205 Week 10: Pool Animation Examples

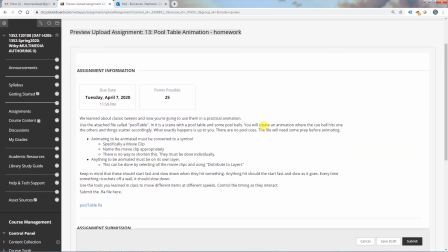0s
All right, so if you are watching this video, presumably you have already watched the one that explains the pool table animation assignment. Now, normally when I make those videos, I show you examples of past student work, but when I made the video, this assignment was new and I didn't have any examples.
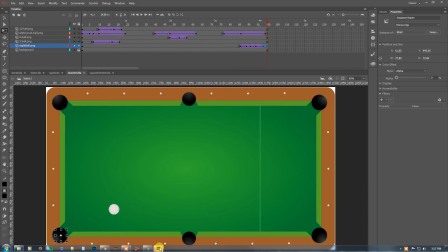15s
So now I do. So I have a few of them here, not too many. This is a relatively short assignment. Everything I'm about to show you is somewhere between 6 and 9 seconds in length. So time-wise, it's very short, but you can pack a lot into a short amount of time, which is why this becomes a little bit difficult.
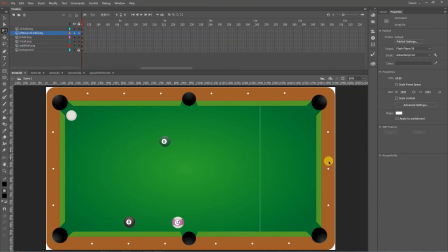33s
And I'm gonna have to run a test on each one of these. Like I'm gonna have to go Control Enter because otherwise it might not play correctly. So let's go.
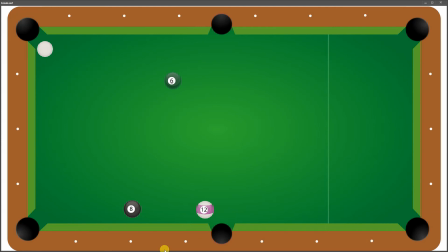45s
So this person did it as one compound move. So it was like breaking kind of. And so that happens to hit this one, happens to this one, etc. A rare feat in pool, but still. And what's nice about it, especially at the end, is how slowly everything comes to a stop.
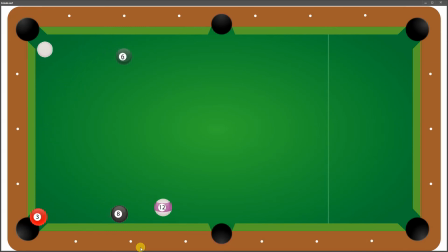64s
We don't even see it stop. There's no frames afterwards, but you can see everything's like really slowing down. The 3 ball over here. Ricochets off and very slowly falls. These are nice little touches that you can put in where different things,
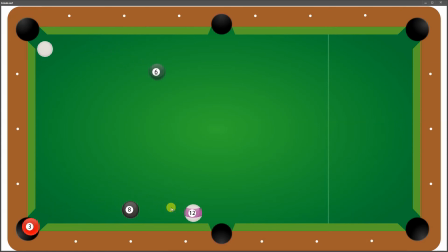80s
ricochet off of the sides, and then kind of take their time there.
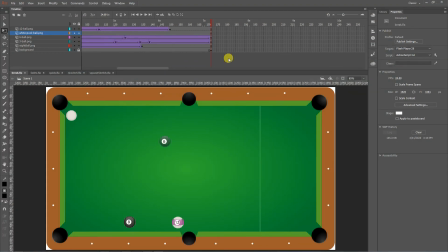85s
The one thing I would change on this one is the fact that there's no breath afterwards, so that when it cycles through, it automatically restarts. There's no space at the end. You can always go to the end of something,
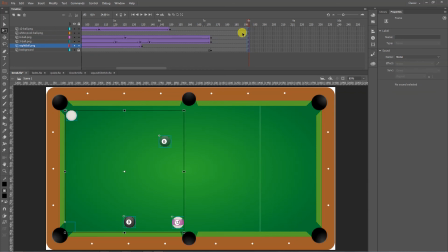98s
click and drag down across here and hit F5, expand the whole thing out, and then that way, when it gets to the end,
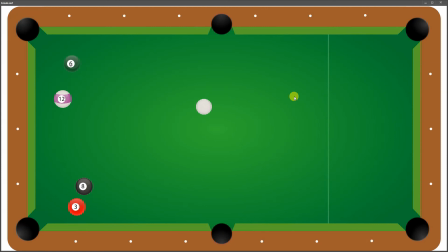110s
it stops for a little bit, right?
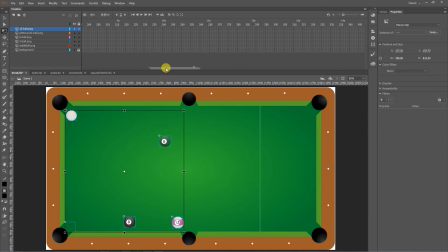113s
And we can see how it actually stops, especially for the one that takes a long time. This actually shouldn't even be here. We can remove that because this item is no longer in that area and it makes
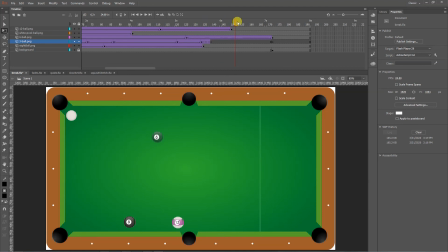131s
it a little bit easier to kind of know what's going on. But this last one does go on for a while, and so we only know how that feels if we actually have a pause at the end. Let's see, what is this one?
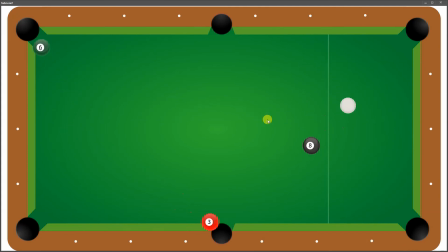143s
I named them, but I don't remember. So this has a little bit too much energy throughout the whole thing. If you'll notice, the cue ball hits the 8 ball and the 8 ball goes really fast. These things would lose energy more as they were going, but it's still a lot of nice geometry.
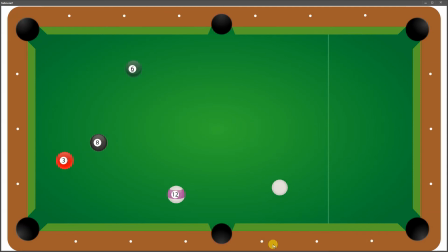159s
The way things ricochet off of each other, the 3 ball hitting it, yeah.
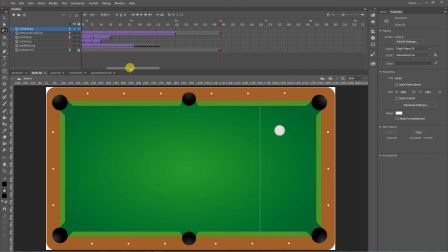164s
And you can see, let's see here. So the 3 ball ricochets off of there, hits the 12 ball, and then like accelerates basically. Like so, there's too much energy in the whole thing. But it's a lot of great geometry.
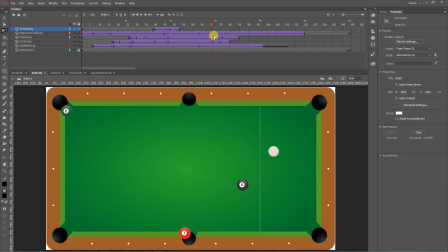180s
But we want to be thinking about the speed of things as well as they're going. Because they should be losing speed every time they hit something. They also did some really nice fade outs for all the balls disappearing. That's not like part of the bare minimum requirement or anything, but it is a nice touch to have them
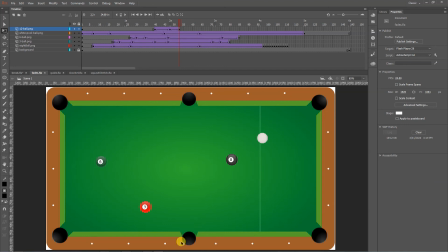200s
kind of fade out as there's a 12 ball right there, as they're going into the pockets. Simon says hello. So next up we have one that I labeled it quick because it's probably very quick.
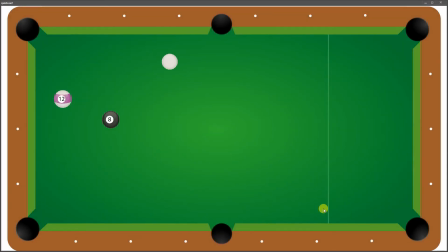217s
Each of the moves is very quick. So they were going for how pool actually works, which is a little tough because pool is very fast. We technically in animation have to slow it down a little bit to have it work.
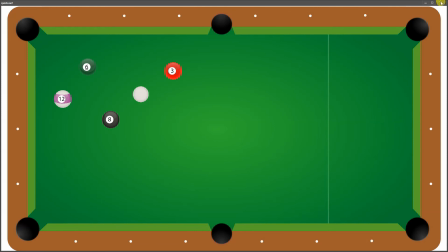232s
I think they also are missing on eases. Let me check.
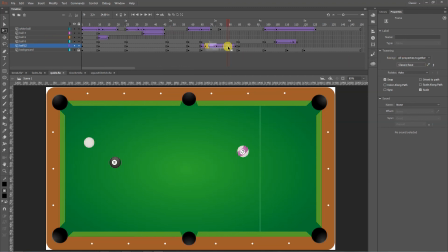239s
So they do have some of them don't. So some of these things do not have any eases on them, and then some of them do.
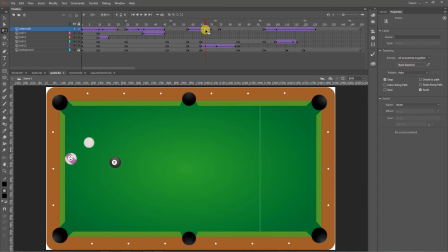247s
I don't know that that's the right spline to have though. So they're experimenting a lot with the different kinds of eases, but it wasn't necessarily the way it should be. What they do, sorry, my cat's stepping on the mouse.
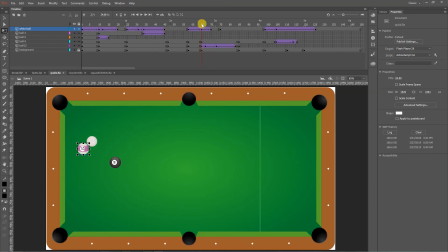261s
But what they do have is some nice stuff where after this one hits the 12 ball, it rolls but only a little bit and kind of rocks back and forth. Here it hits the 3 ball, ricochets off, and then again it keeps moving after it hits 3 ball, but not that much.
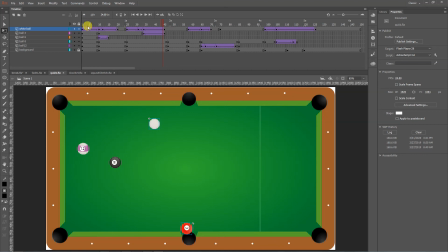275s
And that's a nice little bit of animation they have going. Here, this one has a lot of ricocheting off the sides.
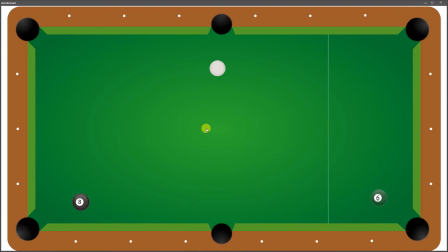286s
Again, trying to be the way pool is, where it shoots really fast and things hit the way things hit each other, and so there's a lot of like I don't want to say dead
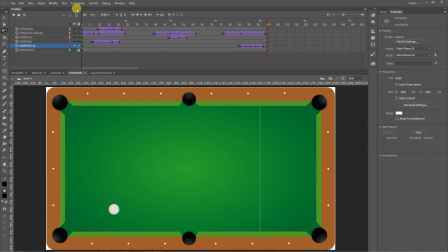301s
space, but there you could see there's no animation in certain parts, which is nice. Please, if you're going to have like multiple shots take place, where there's this one and then there's this one, give us this breath. Don't have it just be hit, hit, hit, hit, hit, like take a pause. That is part of the animation.
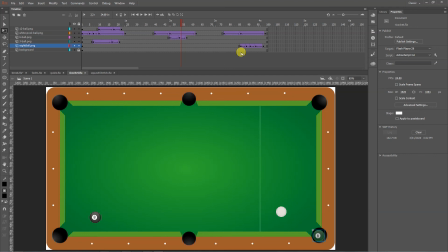318s
There doesn't have to be just keyframes all over and tweens all over the place, right? So it hits these two things in very quick succession. It's almost hard to see. And then again, really quick on this one. If I recall correctly, yeah, see how many keys are on the 8-ball right here, which is really nice.
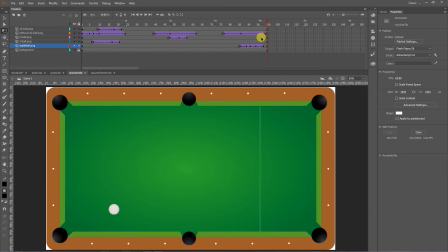338s
Bounce, bounce, bounce, bounce. And then again with the fading, which is really key. I wonder, is that, oh, that's where it's fading. Okay. Let me see one thing real quick.
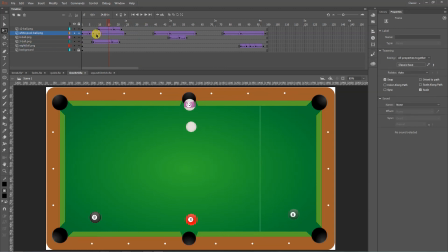353s
That's the cue ball, right? So yeah, this one does not have any eases on it. I say that's the biggest thing that's missing. When we watch it, it comes to a halt.
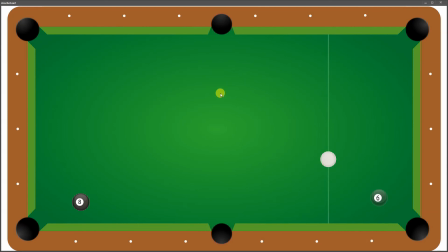366s
It's got the right part where it like hits and then slows down, but is still going. But it should be slowing down once it hits.
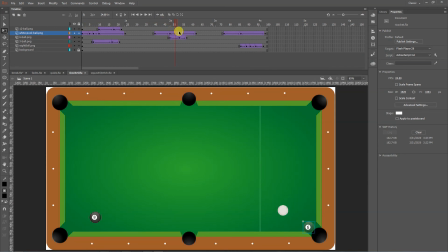373s
So it should be going fast here, and then this should have at least an ease out on it. Right? You can see the difference where it doesn't completely just come to a stop.
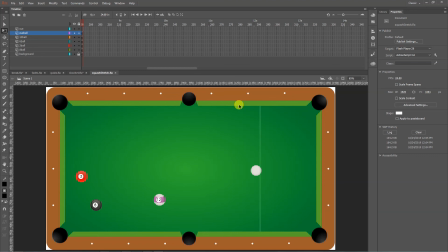390s
And then the last one, this is by someone who has already worked professionally in anime, but they wanted to do a bit of squash and stretch action, make it more cartoony.
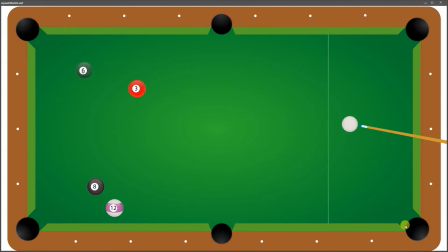402s
Right? So it's just one complex motion. You don't have to have multiple hits if you want to do something that's a little bit more, involved. And so they set this up like this. These are not in the same place that I left them.
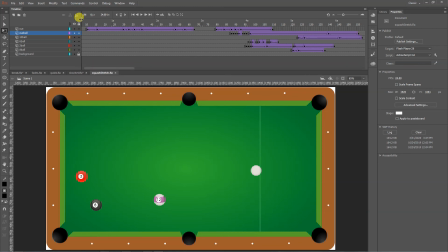419s
And it's a lot of little details in this small amount of action. So first we have this is called anticipation. It's one way to do anticipation in animation where it's like, are they going to hit it? When are they going to hit it? Are they going to hit it? This person just like found a cue over somewhere in the interwebs.
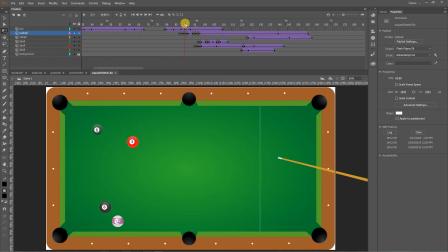434s
And then once they hit it, we've got a lot of, did that just vanish right there? I'm not sure if that was intentional. But it's zooming. And that one zooms and then hits that. And then I love the green ball kind of hits and then squashes.
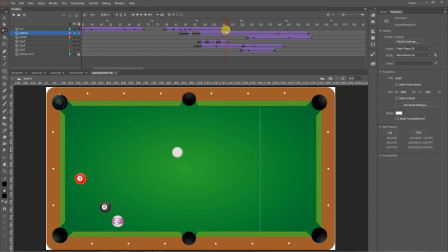452s
And then see how it like rolls around? It like rolls around in the pocket. That's nice. And then meanwhile, the 3-ball hits these, but they don't get all squashy and stretchy because it's only the first part that's like moving really fast.
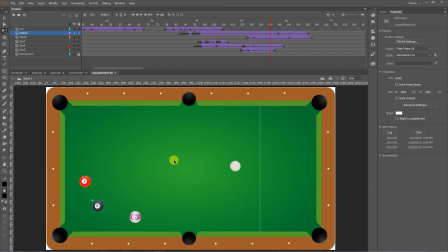466s
So if you want to try your hand at squash and stretch, there's no rule that says you can't. This is cartoon animation. You can do whatever you want. If you want to add some kind of other element, just please try to find something that's copyright free and limit it.
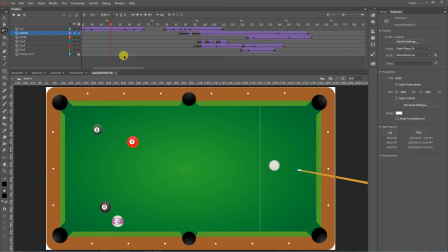481s
We don't need lots and lots of bells and whistles. What I'm looking for is the animation, where you're putting the keyframes, where you're placing the objects for how fast they're moving, the eases that you are using. This person didn't use a lot of eases. They did it with keyframes.